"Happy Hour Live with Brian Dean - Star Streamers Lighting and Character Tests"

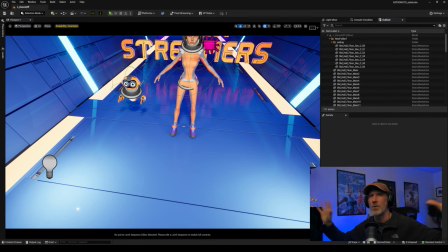22:45 If you watch streamers online, they have like, you know, these like RGB lighting setups in the back and stuff. And so I was in some of these environments, I'm trying to like get that kind of feeling in.
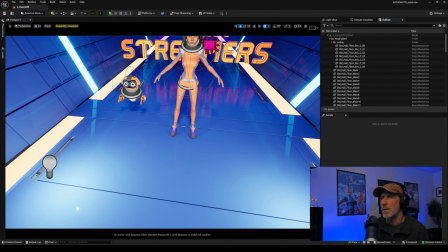23:00 So I'm kind of going with these purples or blues, but the problem with that is people don't look good in that lighting. So, and when you do a stream, like I have these colored lights, but then I have a normal light, which is hitting me. I don't have a colored light because then I would look weird.
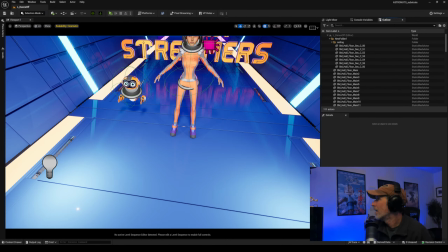23:17 I mean, I look weird anyway, but so that's one of the things I was trying to play around with in here. I'm not sure that it's working as well as I would like it to, so I might kind of ditch it and go back to more like neutral type lighting. But anyway, that's what I was playing with here. And
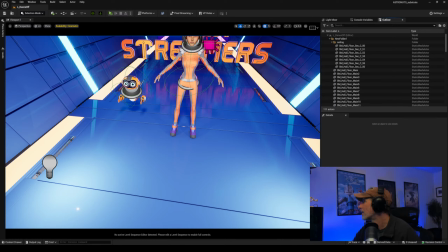23:41 one second here. Okay, so let me find, it's really hard to manage all these windows when I've got the stream going. I need my sequencer.
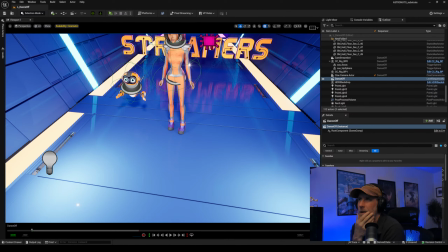24:01 So these are just stock animations that I put on her, that I got from the Reallusions marketplace. And I also put them on the StreamBot. Now the StreamBot doesn't have legs, but you can still put the animation on him.
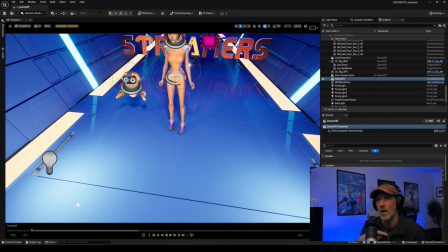24:20 Since his rig is broken, like you can retarget an animation onto him, but his rig is a little messed up. He's actually got like 3 arm joints, the way his arm bends. So the way the animations are retargeted to him, they're kind of like
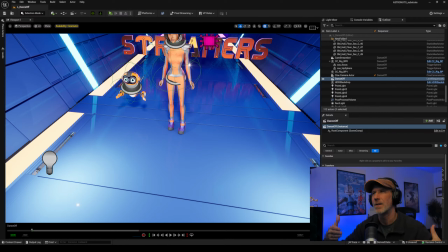24:36 treating his arm very strangely because of the extra joints he's got in his arm. And I need to go back and fix that. And then these animations might work a little better on him. So his arms kind of do some weird stuff and his hands are kind of messed up because I think his arms are elbows or something. But let me
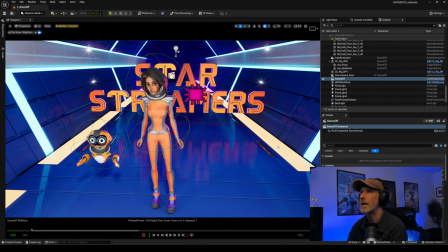25:00 up into the camera here. And I think this has music in it. So again, this is just like just a fun little experiment.
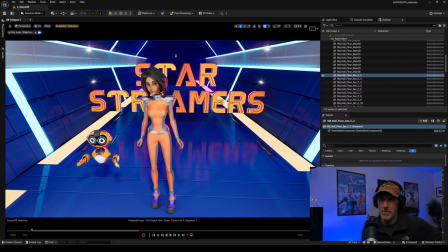25:15 I like to finish it up and just do like a quick little video because I just think it would be funny. And it's also just a good test to see like a good range of motion on her and see like where the rig breaks and stuff like that.
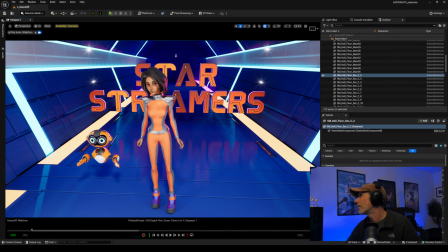25:33 But anyway, let's just play it through and don't know what the volume is going to be like on this. And like I said, the animation is kind of broken. It's not finished. It's just a bunch of stuff of like mocap clips that I just kind of started layering on top.
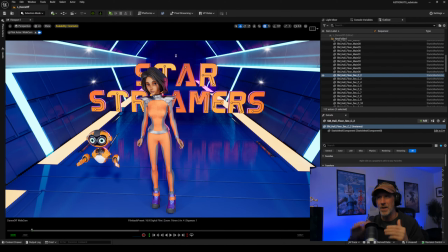25:49 So you're going to see her slide around as it transitions from one clip to another. Those are the things I have to kind of fix, and then I have to do some like hand keyframing and stuff. But like I said, I didn't go and do any of that. So it's very broken. So it's just be aware.
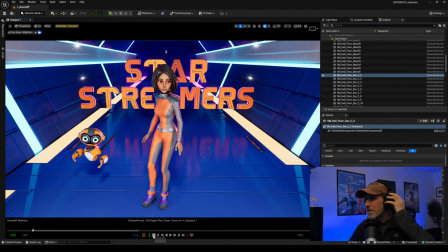26:06 Wait, is there music? My headphones aren't on. They turned off.
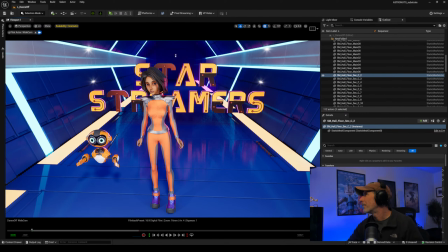26:11 Okay. I don't know how loud this is. I don't know how loud the audio is coming through from Unreal. So if it's very loud, I apologize. I'm warning you now. There's going to be audio. Adjust your volume as necessary.
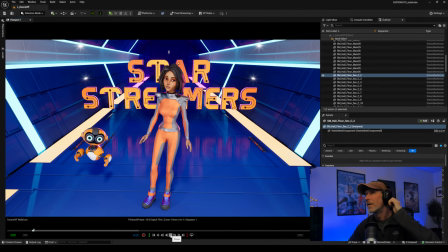26:24 Here we go.
Like and subscribe. Smash the like button.
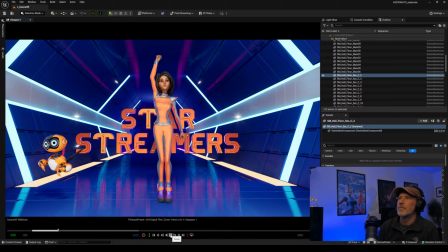26:31 Star streamers.
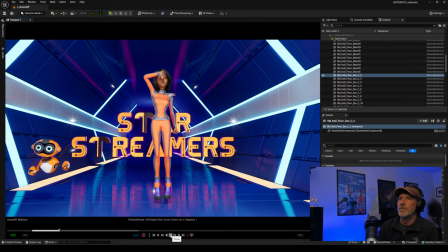26:45 Four views, 4 likes.